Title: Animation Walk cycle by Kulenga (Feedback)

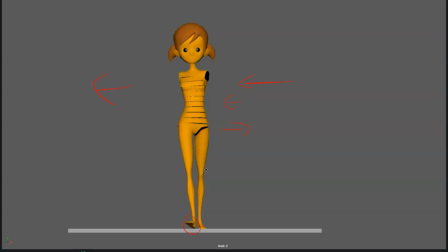16:17 Like I when I was studying, um there was the theory, well, the taught us that the hips could move in two different directions, so it could move
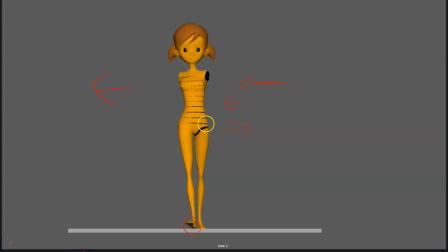16:36 um down or up, so it could move as soon as up over the supporting leg, or down. So it's a bit, they say a bit, so they basically say that in the contact pose is when you have the extreme of
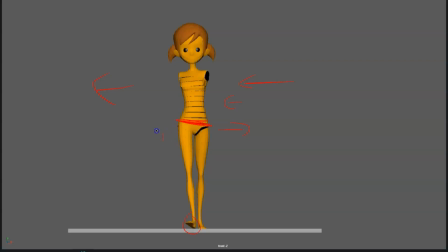16:53 of the hip up over the contacting pose, and they were like, yeah, you can do that this way. When I've worked in animation, no one does it this way. In fact, when you do it this way, it doesn't feel quite natural, to be honest.
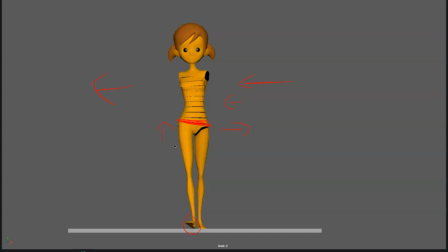17:11 It loses weight. Of course, maybe for some characters, maybe it works, but what I found is it, like for me, it never works.
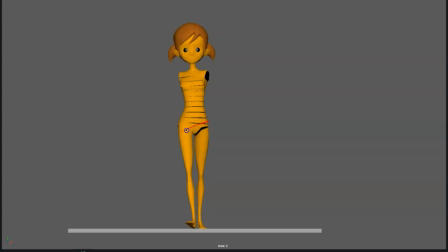17:25 And actually, what you want to do is actually have the hips in the opposite direction in the contact pose, because there is no weight yet on that pose. So when you have the hips, so these hips, as you have it here, pretty much hold this angle of the hips,
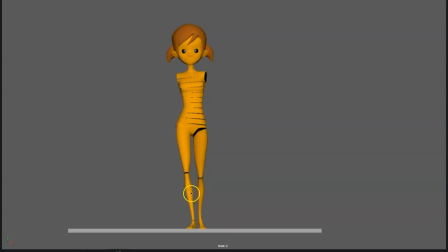17:44 and as soon as the weight is put onto this leg, then you can show see how you have more rotation in the hips as soon as she puts the weight onto this leg. Well, you want to have it even more exaggerated, because if you keep the hips this way, then as she puts the weight onto this foot,
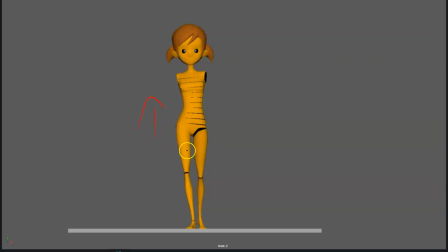18:03 then boom, the hips shift a lot as soon as she puts the weight onto this foot. So you can show a lot more weight, because it's contact pose, then puts the weight onto the leg, and boom, the hips rotate.
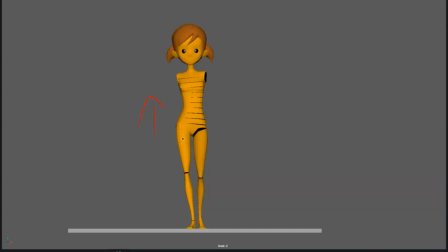18:19 So you show all the weight being put onto that leg, and it feels much better, in my opinion. Um, so same here. Um, I wouldn't I wouldn't raise the hips that much. I would keep them in the same angle as you have it here. The foot starts to move forward, keep them angle more or less.
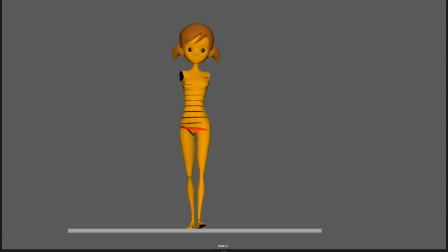18:57 And of course, in the front view, it's gonna be a bit tricky to analyze this, because when the foot is moving forward, it seems that the hips. So if the hips are like that, and the foot is forward, in the frontal view, it's gonna seem like the hips are like that,
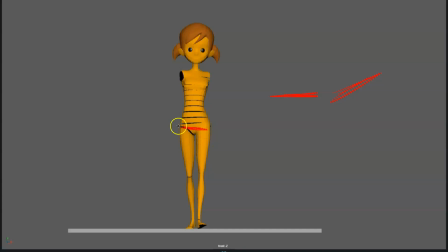19:13 just because this hips is in front, and it gives a false perception that it's a bit more raised. But anyways, what I wanted to you to keep in mind is, for me,
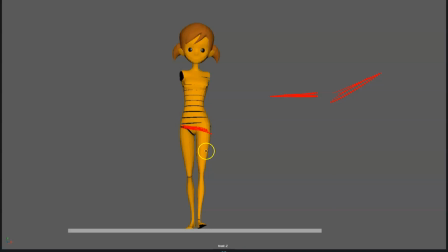19:28 I think it's better to keep the hips down over the leg until the weight is put onto that leg. Then you can boom, shift. Um, then as soon as the weight is put onto the leg,
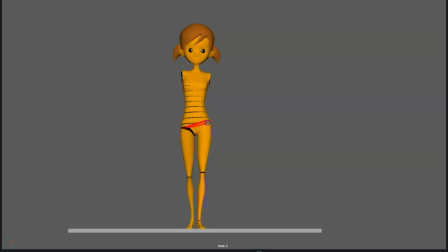19:47 boom, you shift the hips up. So you show all the weight, how it affects the hips. Okay. Um,
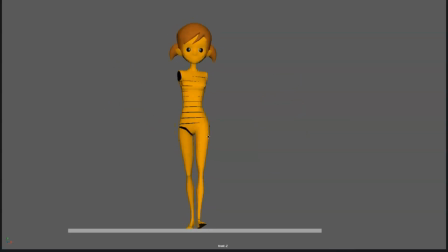20:05 Great. The feet look great. The knees look great, and the upper torso looks a bit funky. But I think it has to do because the hip movement side to side is not too well
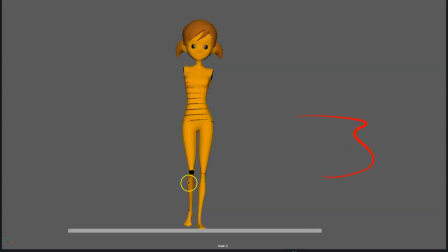20:23 coordinated, as I mentioned.